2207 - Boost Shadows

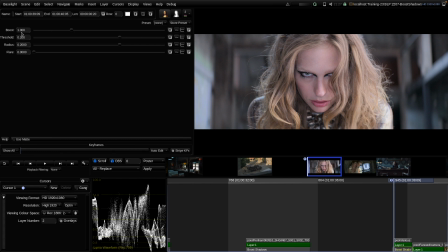20:34 So we can move the boost parameter from one more to the lower side. So somewhere in the range of between 0 and 1. And then typically for these negative, not really negative boosts, but let's call it negative fill effects,
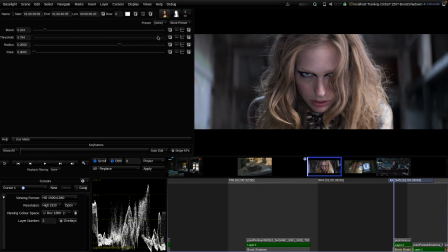20:51 we then need to adjust the threshold level here so that we can target it basically a little bit nicer on the image. So now let's do it really strong.
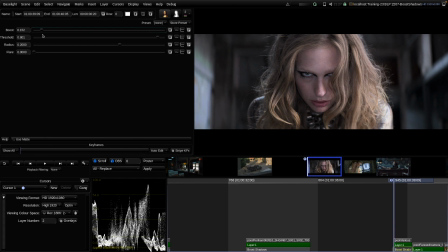21:02 So what we can see is that we can get a simulation of a more contrasty lighting ratio on the set before, after. So we can see that the highlights stay mostly bright and the darker areas are getting darker and darker.
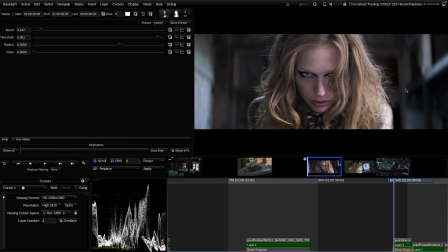21:20 And the nice thing about the tool is that everywhere, again, we maintain a natural contrast and saturation on the image. So no image area is looking artificially processed. So let's play here a little bit more with the threshold, but I think
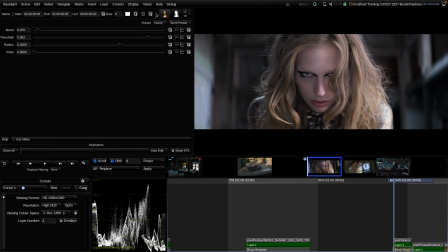21:38 somewhere around here is giving us a good idea on that shot.
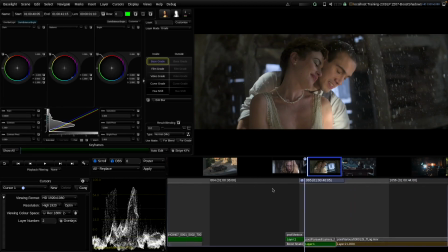21:44 And let's move on to the next example. So here we can try a similar thing. We add boost shadows, we move it more to the lower side.
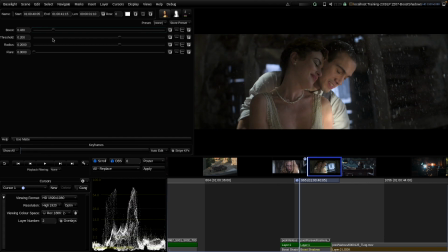21:55 So here we can see it adds kind of like a natural vignette because these are the darker areas here surrounding the couple on the outside, and here the bright area is the one that is not touched that much.
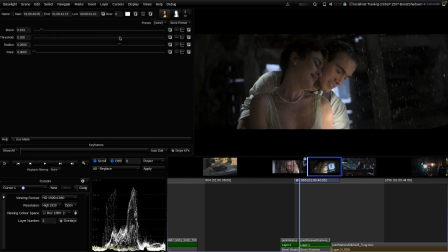22:10 And so let's do it really strong for a moment to adjust the threshold. So here we can then say, okay, which areas do we want to protect? And we can get that basically natural vignette that is derived from the image content on that shot here
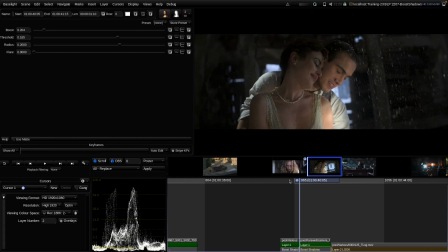22:27 on the shot before, after. And as a last example here on this one here, I already have a look layer.
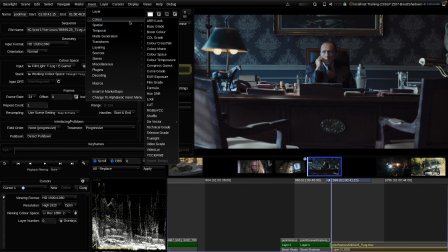22:35 So here we would do the boost shadows operation upstream of the look.
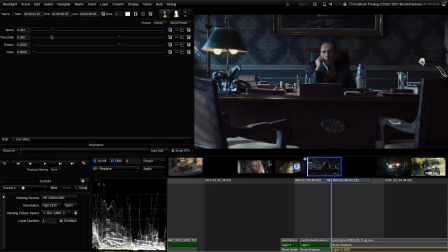22:40 And so let's try that. Let's not get too greedy again. And so here now we can see the dark side of the image and of his face are getting darker, and the side with the light is not touched that much before, after.
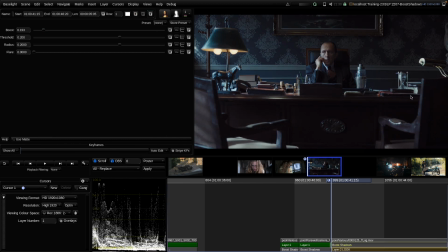22:58 So we can really see that we're enhancing basically like the lighting direction in the shot.
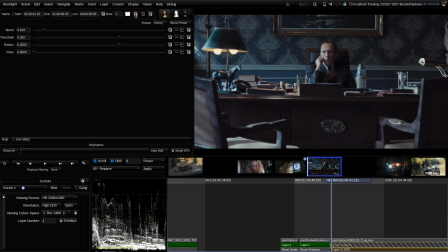23:02 So we're enhancing the effect of the key light and reducing the, let's say,
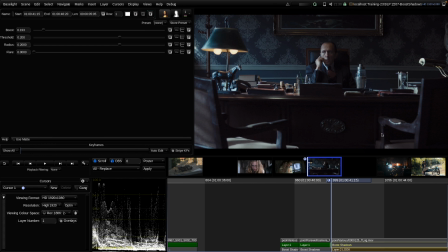23:07 flatness that is introduced by the fill light on the shot. Okay, one last before, after on that shot,
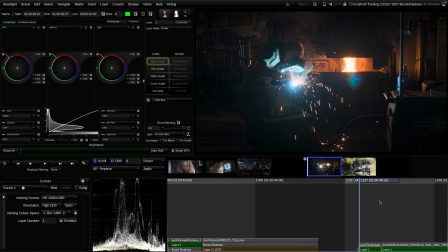23:18 and then we move on to the last technique that I wanted to show to you today. And this is what I call a local tone mapper. So it's similar to the technique that I have already showed with the blown out highlights or with the bright highlights.
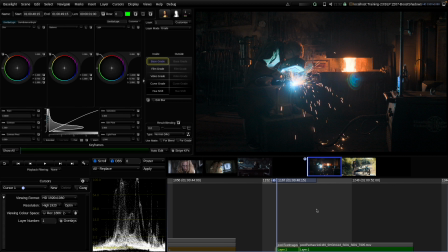23:35 And here, let's imagine we already graded and finished a master for HDR, and we really use the dynamic range of the HDR canvas to a high extent. So here we really have a lot of details, for example, here in the flame and in the torch thing here,
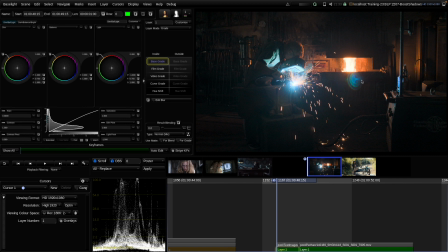23:51 and but also some dark shadow areas. So it's really a challenge to bring all of that dynamic range from the graded scene onto a low dynamic range display, for example, for a 100 nits television version or a 48 nits cinema version.
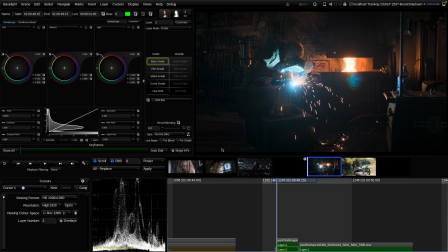24:09 So what we can do is we add a new layer and then we reduce the overall exposure. So let's say we do, let's do maybe 2 stops darker exposure in general.
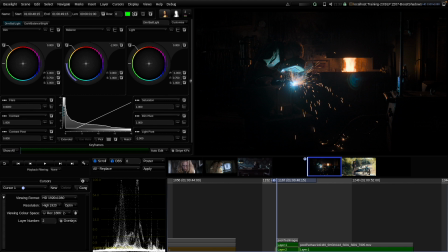24:26 So that now gives us a nicer definition here in the highlights.
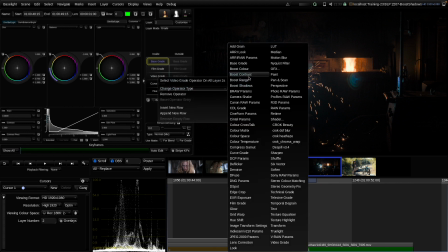24:32 And then we counter that with a boost shadows operator downstream, but we can do it here in the same layer.
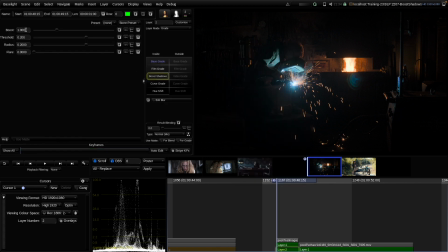24:41 And then here we would boost up for 2 stops lower to 4.